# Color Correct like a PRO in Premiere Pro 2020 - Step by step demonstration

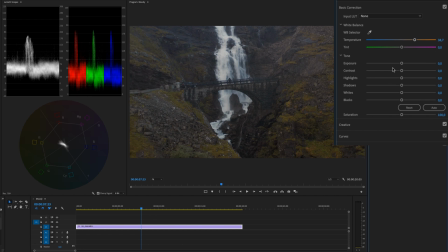[4:03]
But I'm going to reset this, and I'm going to go and
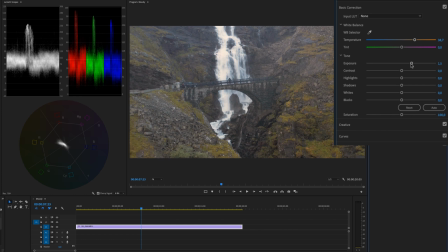[4:09]
adjust it up so it gets brighter. And we don't have a lot of contrast either in this footage. So we need to make it more contrasty. And what I usually do is I'm just dragging the contrast slider up a little bit.
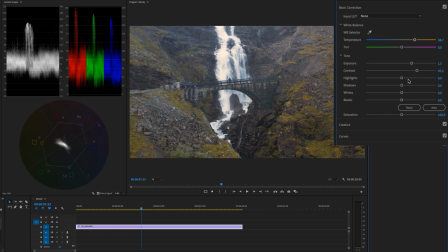[4:30]
And then I'm going to work with highlights, and I want to actually make this look a little bit moody. So let's drag the highlights a tiny bit down. And when you are doing this, you just have to practice.
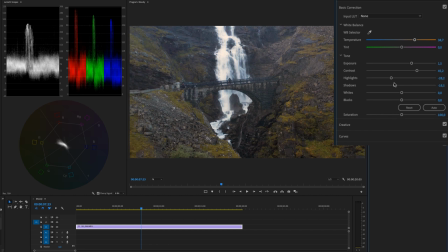[4:45]
Then I'm going to work a little bit with the shadows and make the shadows a little bit there. And you can also play around with the whites and make it a little bit brighter to make it pop, and the black levels.
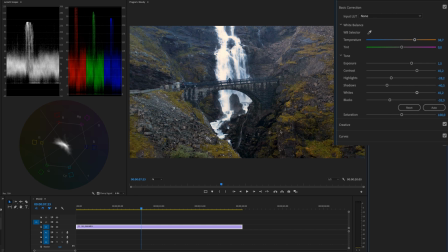[5:03]
So we can drag it down to get more definition in the mountains here. But be careful with the blacks, because if we take a look at the luma waveform,
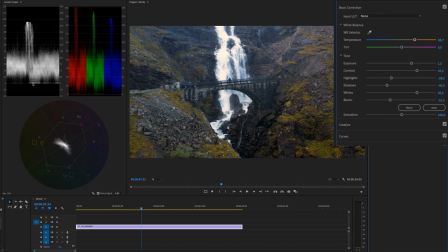[5:20]
we see that we are in fact crushing our blacks if we drag it too far.
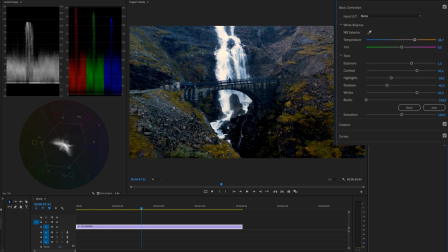[5:26]
So if I drag it all the way down, you will lose all the information in the darker parts of your footage.
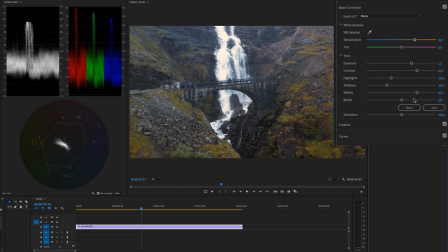[5:34]
So be careful with the black slider, really careful. So I'm just going to drag it down a tiny bit. And when it comes to the blacks or the highlights, you really want this to just slightly touch zero to make it perfect and color corrected.
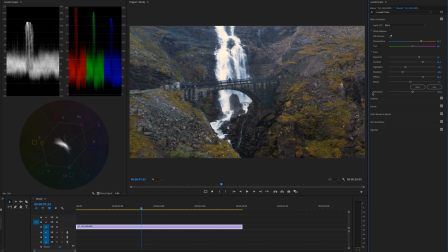[5:53]
The next thing we're going to look at is the saturation of your footage. Now, this was shot in a really flat profile, like I said, so we need to maybe introduce a little bit more saturation into the footage to make it come to life.
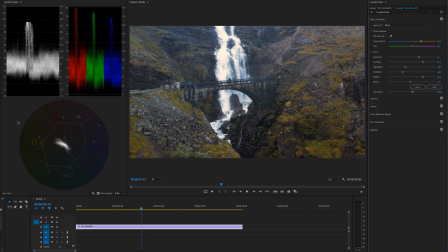[6:09]
So the next scope we're going to look like is the vector scope. And I know this might look a little bit intimidating, but basically this white blob right here, I'm not sure what I call it, but I'm calling it a blob.
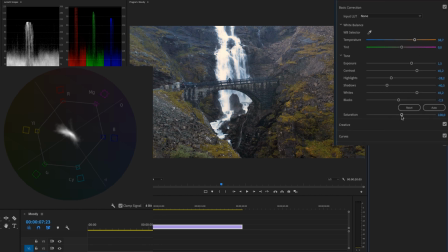[6:24]
If we drag the saturation slider all the way down to make the footage black and white, you will see that we have no color. The white blob has been diminished into nothing, and we have it in the in the middle here of the circle.
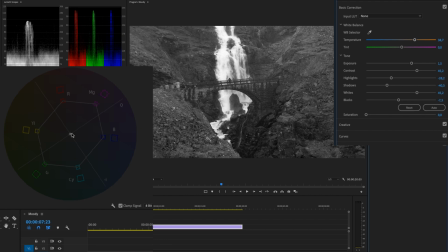[6:42]
So that means that we have no color information in this footage at all. But if we slightly just drag this up, you will see that the white blob is growing.
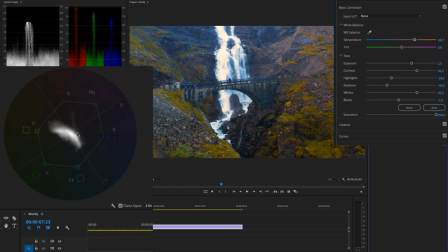[6:57]
So if I drag this all the way up, you will see here that we have a lot of yellows, some greens, and a little bit of teal. So it's going more on the yellow side. And you can also see that in the grass right here, that we have too much yellow.
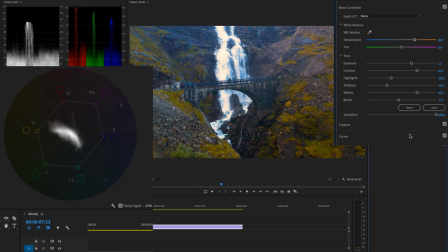[7:16]
And it doesn't look good if we have too much saturation in our footage. So I'm going to reset this, and I'm going to just drag this a tiny bit up. And then we need to go up to the temperature again to adjust this,
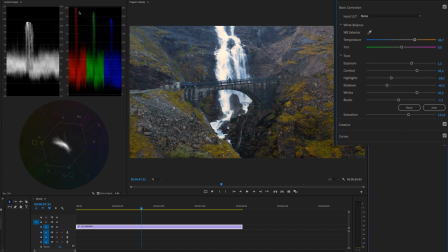[7:33]
because in the RGB parade, you will see that we have very warm tones with the reds peaking here. So I'm just going to drag the warm slider down again.
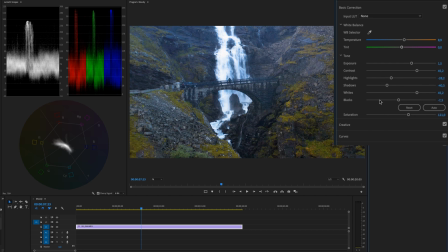[7:48]
And when you are correcting your footage, you need to go back and forth between all of the controls here. So dragging down the highlights a little bit, maybe bump up the contrast again, and just play around with everything.